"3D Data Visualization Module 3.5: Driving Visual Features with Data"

But now, if I create a linear mapping from 0 to 1, you can see that the shape of the data emerges.
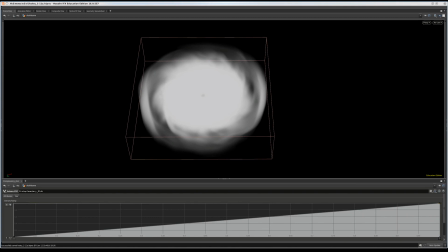504s
Any voxel that has a data value below our range maps to a density of 0 and disappears. Any value above our range maps to 1, and it's completely opaque. And everything in the middle of the range gets some amount of translucence and reveals interesting details.
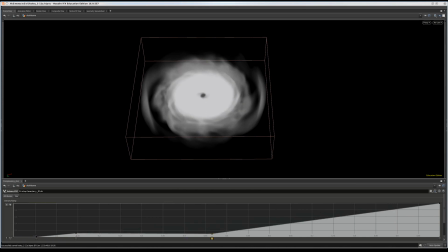522s
But your spline ramp can become much more interesting than a simple linear mapping.
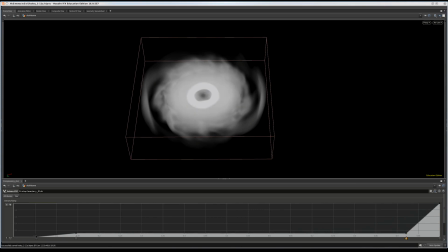526s
In this dataset in particular, I want to emphasize the spiral arms of the spinning disk, and I want to clear out a hole in the middle of the disk so that I can place a star there. You can see that by adding nodes to the spline, I clear out the excess outside gas, I reveal the spiral arms,
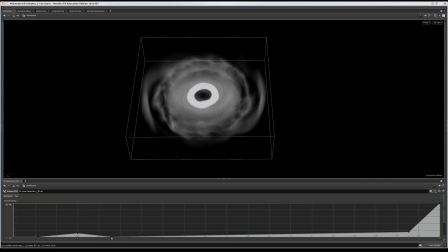544s
and then I keep the density low until it gets near the center in order to really emphasize the center hole of the disk.
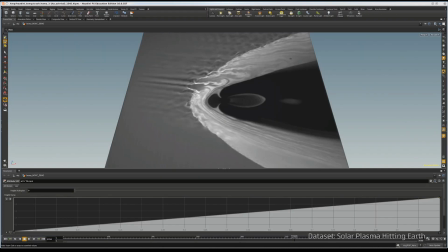552s
For other one-dimensional visual attributes, we use spline ramps as well.
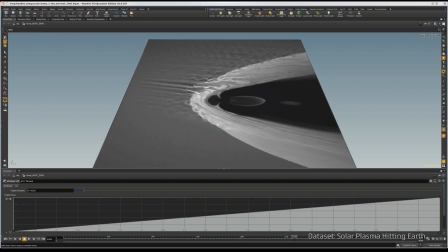556s
For example, we can use a spline ramp to create three-dimensional geometry from a two-dimensional image by changing the height of a surface based on the pixel data. My range for this height transfer function is 0 to 0.5, which means black maps to 0,
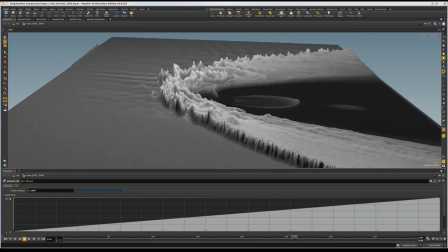572s
and any color brighter than a 50% gray gets treated as the highest value in the ramp.
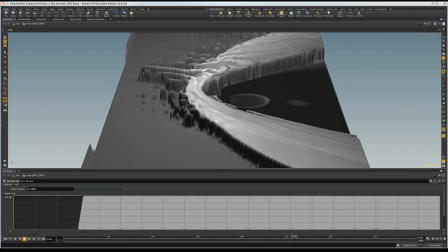578s
As I change the maximum value of height displacement, you can see how the brightest regions of the image get raised up from the flat surface.
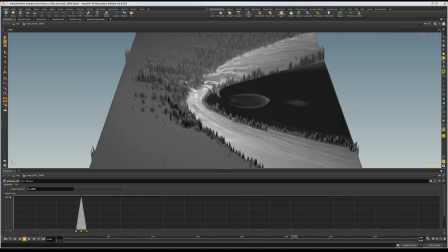586s
This is what happens with the default linear mapping, but what if this region is not what I'm interested in emphasizing? One method we use for finding regions of interest is to create a bump in the spline ramp and drag that bump across the range. You can see that as I drag my bump, different regions of the image poke out.
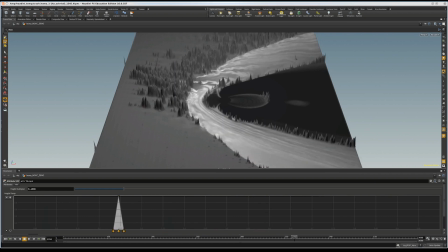605s
I'm going to choose to emphasize the arriving plasma instead of the bright turbulent area.
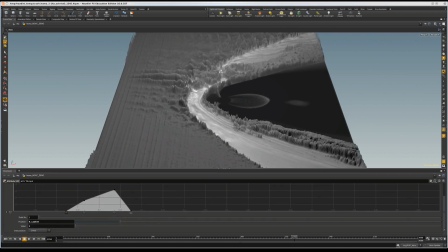610s
I'm also going to choose to smooth out the spline ramp so the height change is less sudden. Advanced transfer functions can include more mathematical manipulation as well. For instance, applying an exponent to the attribute values or multiplying two separate attributes together. Trying to pack as much information as possible into every dimension of the image can make a visualization overwhelming,
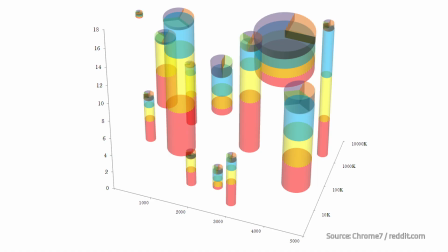636s
especially to an untrained audience. For instance, this visualization has so much going on that it's difficult to interpret. There's color, height, three-dimensional position, shape, surface area, volume. All of these are making it very difficult to understand the point. Especially for outreach visualization, repetition can help your audience.
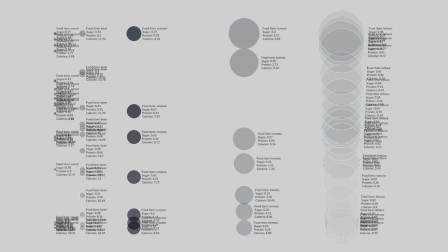656s
That's why when working with our original salad dataset, it's good to reinforce information by repeating it, by making both the shape and the color of the objects reflect the food type we're looking at. While I could encode yet another data variable into the shape of the objects, that would be a lot of information for an audience to take in,
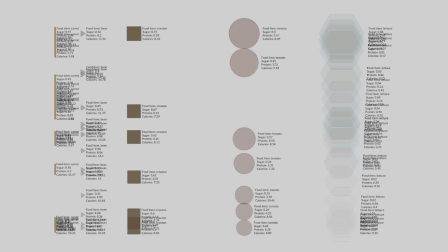675s
and maybe it's information that isn't especially important in our specific investigation anyway. There's one more image dimension I want to leave you to think about, and it only works with moving images.
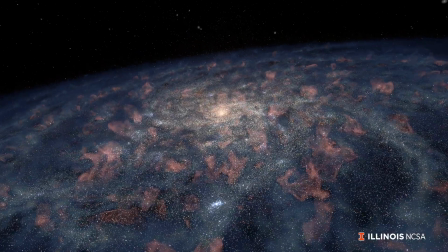687s
It's motion. You can see in this visualization, as stars move across the scene, that they have different relative speeds.
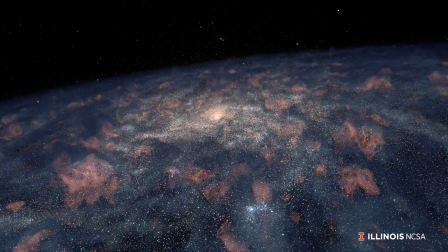695s
The speed is a data variable that has been encoded into the motion of the movie.
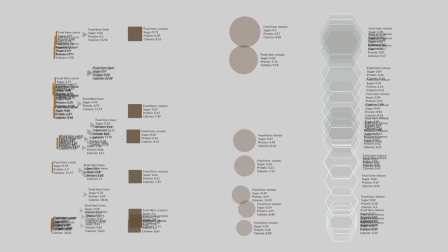700s
I can encode motion into this salad data as well. Now the speed of each object wiggling is related to how much energy it provided to Kalina. Now we can easily see that Kalina got plenty of nutrition and energy from her salad. The only thing she didn't get enough of was sugar.
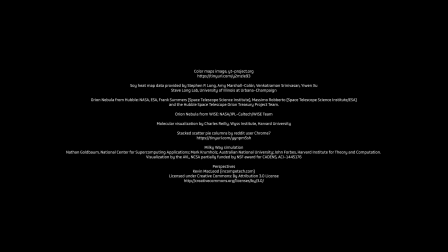Fun fact: some people are much better at understanding certain dimensions than others. Area is one of those tricky dimensions. For instance, what do you think has more pizza? One 18-inch pizza or two 12-inch pizzas? It turns out the 18-inch pizza does.